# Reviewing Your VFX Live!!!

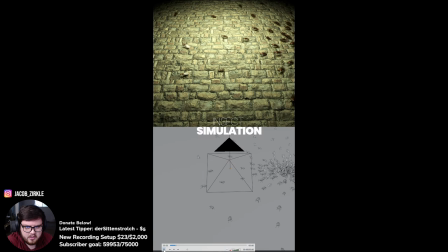(54:06)
I think it's hard to tell, but just making sure their legs are moving and stuff, which it looks like they are, I think, is pretty good. I would maybe, okay, never mind. I was gonna say maybe make some of them smaller and some bigger, and maybe also play around with some more randomness in terms of like the
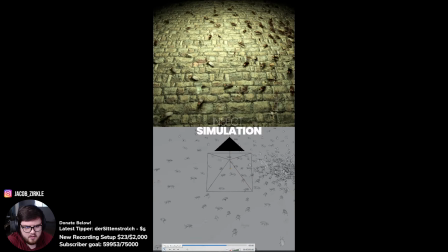(54:27)
actual material of the roaches and stuff. You know, there are some ways to add some randomness to that as well. But yeah, no, other than that, really good job. The only other thing I would say is if we're this close to the camera, you know,
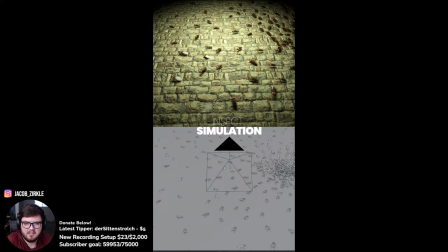(54:41)
obviously I can tell that this is a 2D texture rather than 3D, just because, you know, it's reading very flat, right? Like the lighting is not helping a lot. Like this is reading flat versus like this should be more. And you know, there are lots of ways to cheat it, but if we're this close to the camera, why not just go ahead and actually displace the material as well?
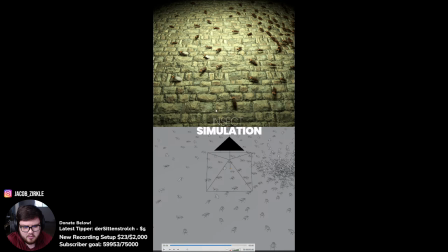(55:00)
Displace the geometry as well. But if we're just looking at it from a simulation point of view, it's super sick.
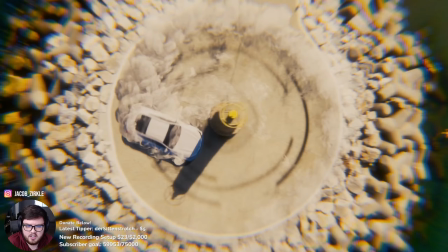(55:05)
So very good job. Actually, it looks like the camera's like moving down here. Well, I guess you added fake camera, so I'm guessing this is fully CG. I was gonna say maybe it's like not fully CG, but I don't know. On beach.
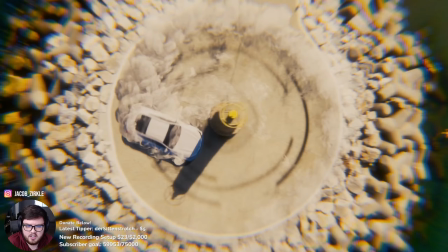(55:30)
A ton of chromatic aberration.
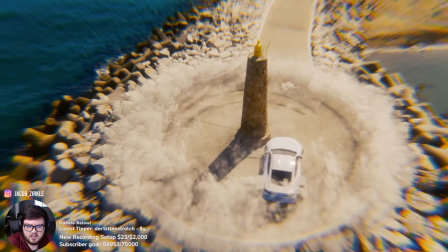(55:39)
Okay, really cool effects.
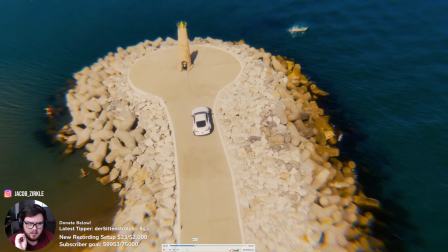(55:43)
Yeah, the chromatic aberration, you got to tone that way, way down. So we talk about this sometimes on the streams, but I have like a classification. Maybe I need to make a video about it because it is like not bad or whatever,
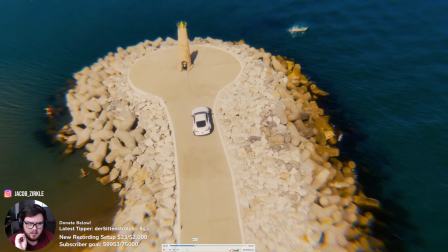(55:57)
but it is like a telltale sign that somebody is a little bit more of a beginner in terms of either their art,
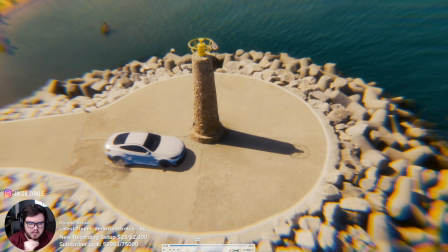(56:05)
compositing, whatever.
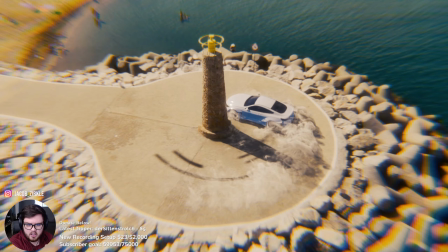(56:07)
So a lot of chromatic aberration, a lot of bloom, a lot of glow, a lot of lens distortion, all that kind of stuff or whatever that muddies the frame.
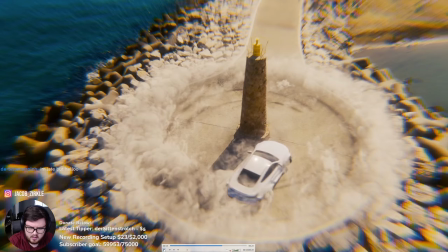(56:16)
Beginners love that stuff. This almost looks like Blender's, what is it called? Lens distortion node, right? With the fallout and stuff. And keep in mind, like, you can have this much chromatic aberration, all that stuff, but it's a very, very harsh stylistic choice.
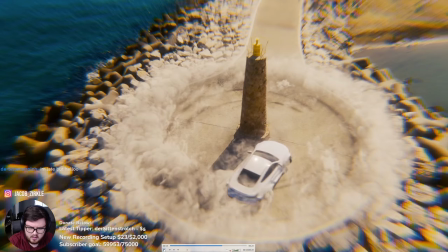(56:34)
So just keep that in mind. It is kind of a telltale sign that somebody is more of a beginner if they add a ton of this stuff because they're trying to hide something, But yeah, Sim, really, really good. Love the direction of it.
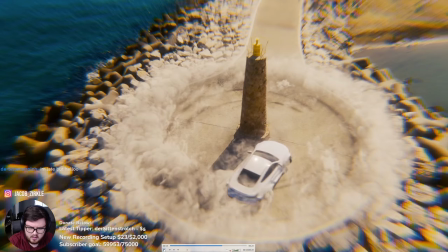(56:49)
It might be a little bit too sharp. It's hard to tell with everything kind of so crazy. But honestly, I think it's fine. Now you are running into a little bit of like a holdout situation here with the CG tower or whatever.
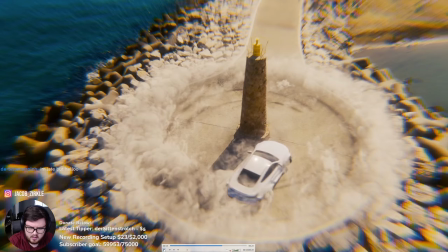(57:08)
So you want to watch out with stuff like that. These shots are good though.
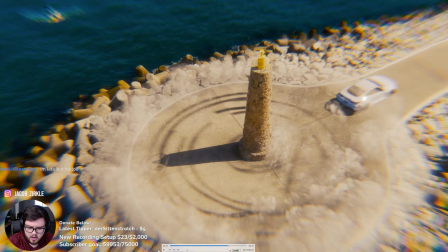(57:13)
Like these shots, I don't see any of the holdout stuff that we were running into before.
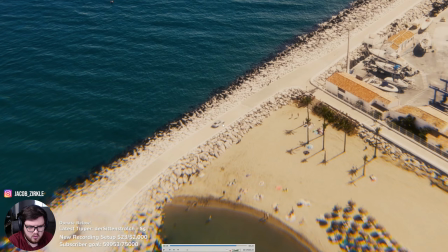(57:17)
And then this shot, way too motion blurry, I think, and way too out of focus.
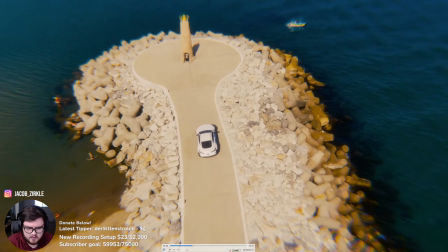(57:24)
It just kind of doesn't blend. But everything else is pretty well done. Levels match pretty well.
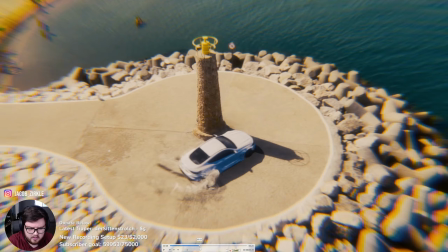(57:33)
Lighting, I can maybe,
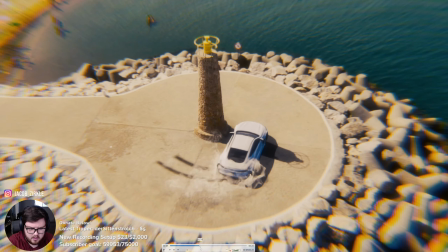(57:38)
of course, the double shadow, but that's tough to get rid of in a timely manner.
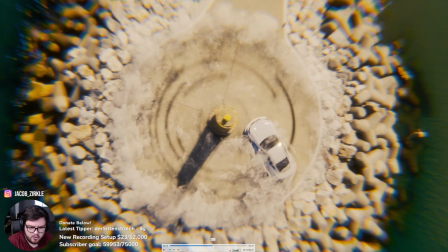(57:46)
I'm struggling with the lighting a little bit. I maybe want a little bit more intense and a little bit more directionality.
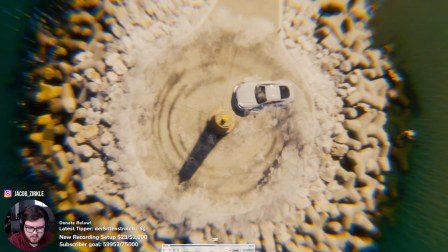(57:53)
Seems a little bit too large. It seems like an HDRI lighting, and sometimes those can like be larger light sources, because this is very sharp,
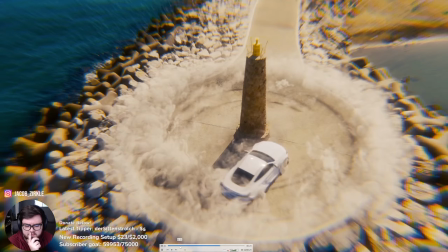(58:02)
not only sharp shadows and stuff, but like, this whole side of the car should be basically this dark, and it's really not, it's very blue for some reason, and stuff like that.